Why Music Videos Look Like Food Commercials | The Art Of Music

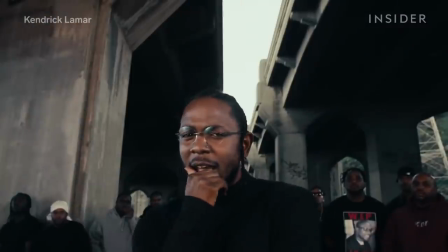(0:00)
On March 30th, 2017, Kendrick Lamar dropped his video for Humble.
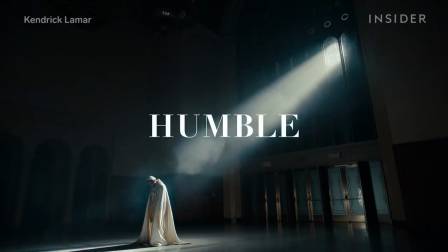(0:05)
It was a visual marvel.
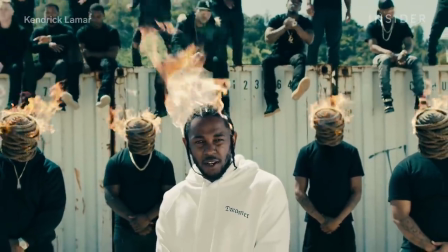(0:08)
In a sea of one eye-catching shot after another, it was this 10-second stretch from 157 to 207 that people couldn't stop talking about.
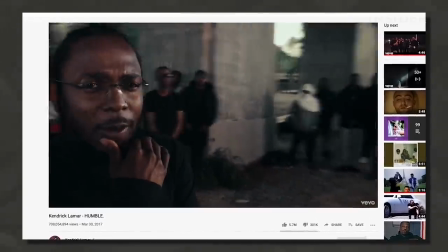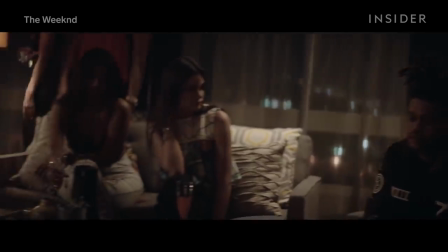(0:22)
Today, you can see these seemingly sporadic but precise movements in a bunch of projects, like Doja Cat's video for Boss B****,
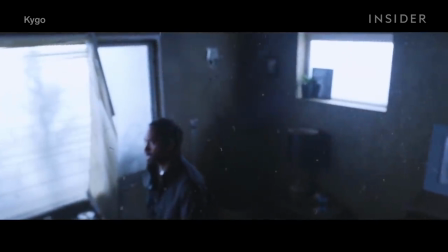(0:32)
Kago and Miguel's Remind Me to Forget and J-Rock and Kendrick Lamar's Wow Freestyle.
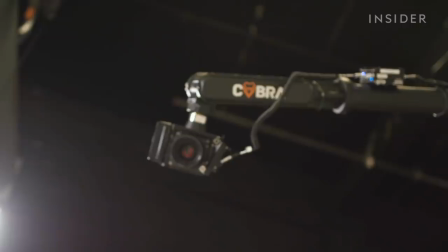(0:44)
It suddenly seems like hip-hop can't get enough of this type of shot, captured by this robotic camera rig.
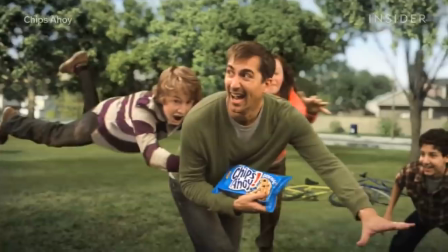(0:52)
But there was a time when this technology was mostly used for food commercials.
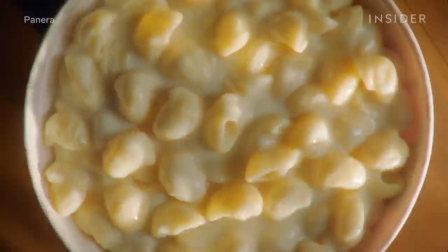(0:57)
To understand how the Cinnabot went from food commercial staple to avant-garde music video tool we've got to rewind a few decades.
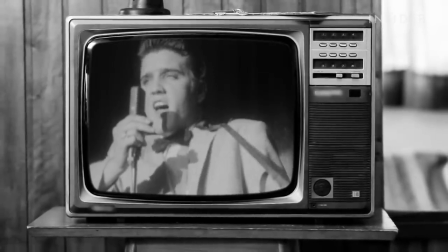(1:04)
Music videos have been around since the 1950s but at the stroke of midnight on august 1st 1981 a new era in music began.
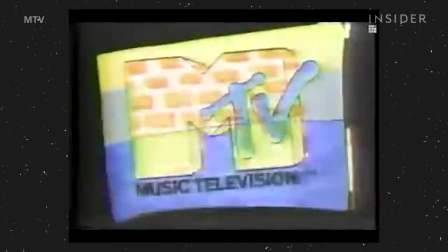(1:12)
MTV, the first ever 24-hour music video channel, aired for the first time. It played the Buggles video killed the radio star as its first video.
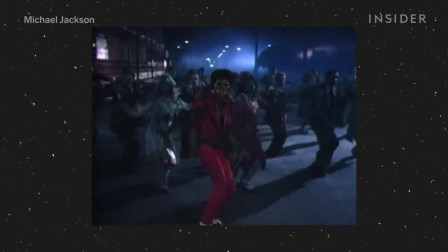(1:24)
Labels began throwing money into creating visual components to help boost album sales, and the music channel was a perfect vessel for that.
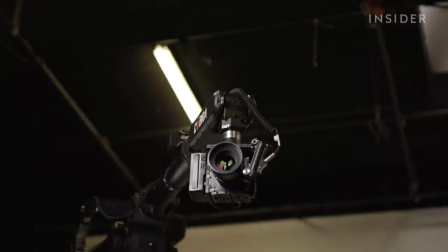(1:31)
And 15 years after MTV's arrival, there was a new player in the video making arena capitalizing on the music video boom. This is Jason Rowe, the managing director of camera control, who's been there since the company's very beginning.
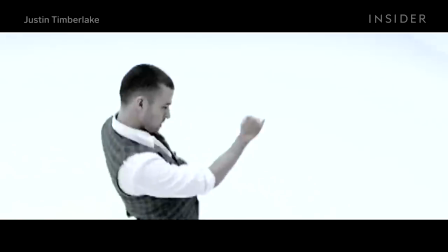(1:44)
Back in the day, all the big, you know, Britney Spears, Justin Timberlake, all those big music videos we worked on.
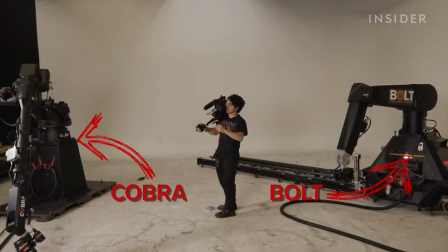(1:51)
And they used motion control rigs, or Cinebots, to make it happen, though not exactly in the same way.
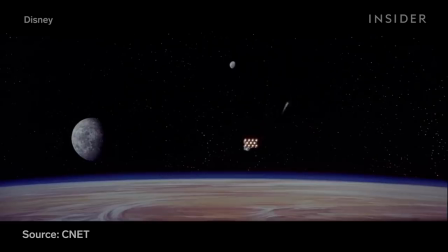(1:57)
One of the earliest video projects to use a motion control camera system on a big scale was a long, long time ago.
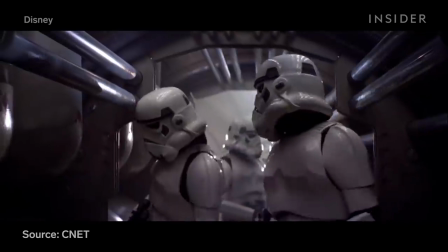(2:04)
More specifically, in the original 1977 Star Wars movie.
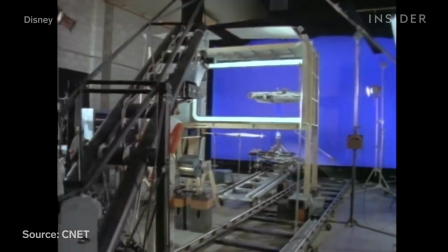(2:09)
In early sci-fi films, planet and spaceship models would move around the camera,
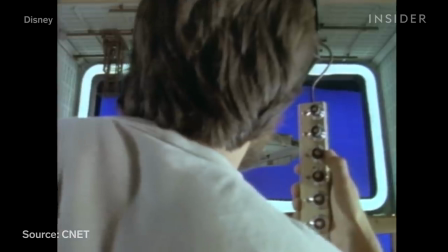(2:14)
but digital effects pioneer John Dykstra created a Dykstra flex, which allowed for the camera to slowly move around the model.
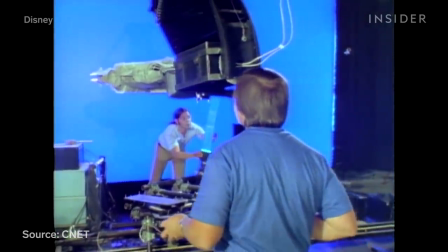(2:20)
This better simulated movement while still keeping the shot perfectly stable. Compared to more modern motion control rigs, like the Bolt or the Cobra,
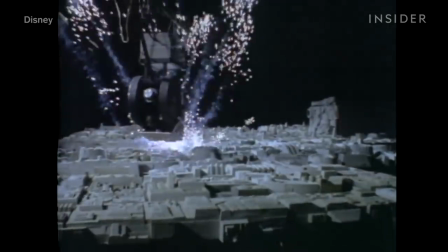(2:29)
the Dykstra Flex was very large, moved very slowly, and its angle movement were limited.
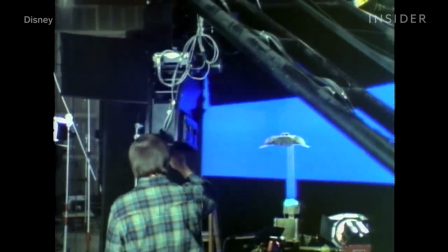(2:34)
Despite its limits in hindsight, this new rig system completely revolutionized video capture.
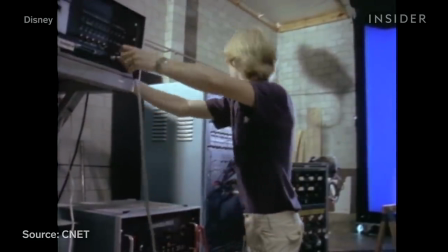(2:39)
It was one of the first times camera movements could be programmed into an, albeit, very large computer, so they could be precisely replicated take after take.
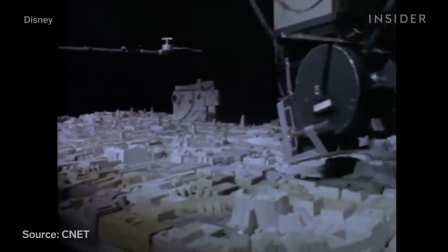(2:47)
This allowed editors to add in multiple composites, making arguably the most iconic intergalactic battle scene of its time.
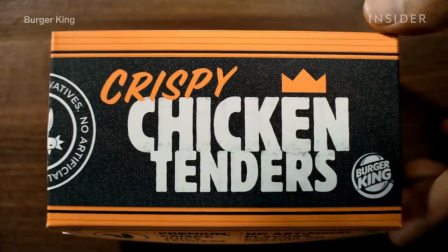(2:56)
From there, this technology entered more parts of the video industry, from commercials to smaller scale projects like music videos.
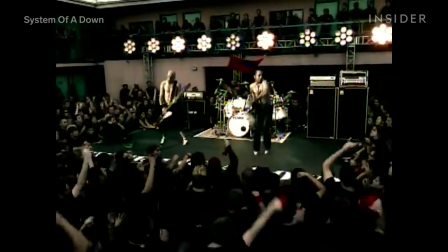(3:03)
Enter camera control, which used the technology to create some of the most iconic music videos of the 90s and early 2000s.
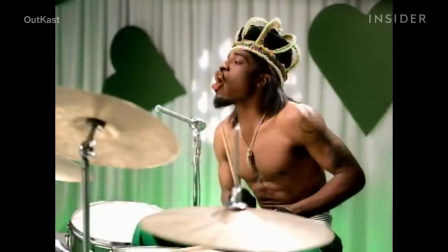(3:09)
For the early projects, Jason says the motion controlled movements were more static,
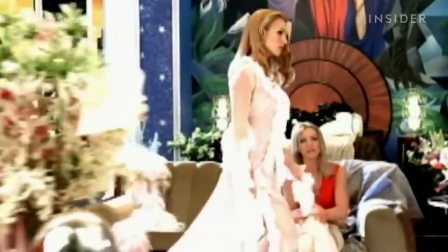(3:14)
used mainly for super precise pans and to create slow motion effects, like in this Britney Spears video from 2000.
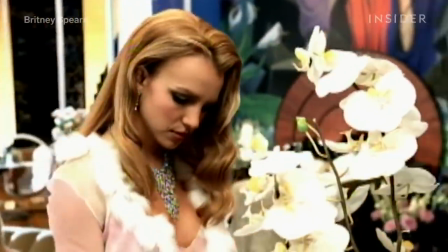(3:20)
We used the slower, larger rigs for motion control, but the faster rigs really had their heyday the last four or five years. They've been used more and more. Well, I think a lot of the previous stuff was heavy post effects, heavy compositing.
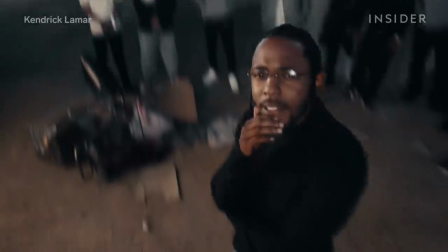(3:34)
And now I think it's more about that dynamic camera move. You go from ground level to high up in, you know, a second or less.
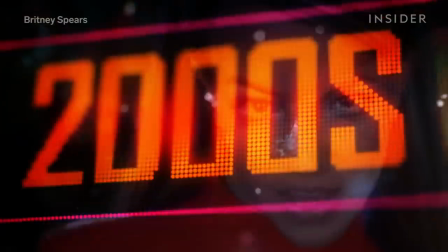(3:41)
But this advancement in music video technology didn't come immediately. At the dawn of Y2K, the music video industry faced its own mini apocalypse.
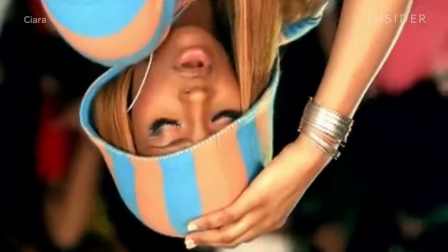(3:49)
The whole music industry was pretty much flipped upside down. Physical media sales were slowly becoming non-existent.
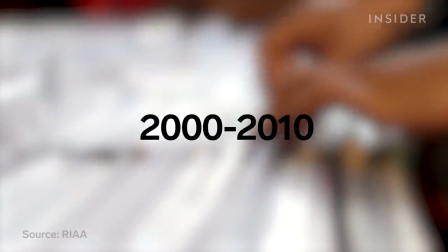(3:55)
Between 2000 and 2010, CD sales dropped $9.8 billion in revenue.
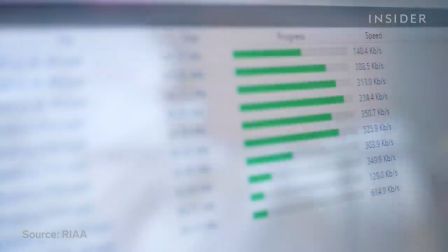(4:01)
That's because more consumers started getting music online, oftentimes illegally through sites like LimeWire.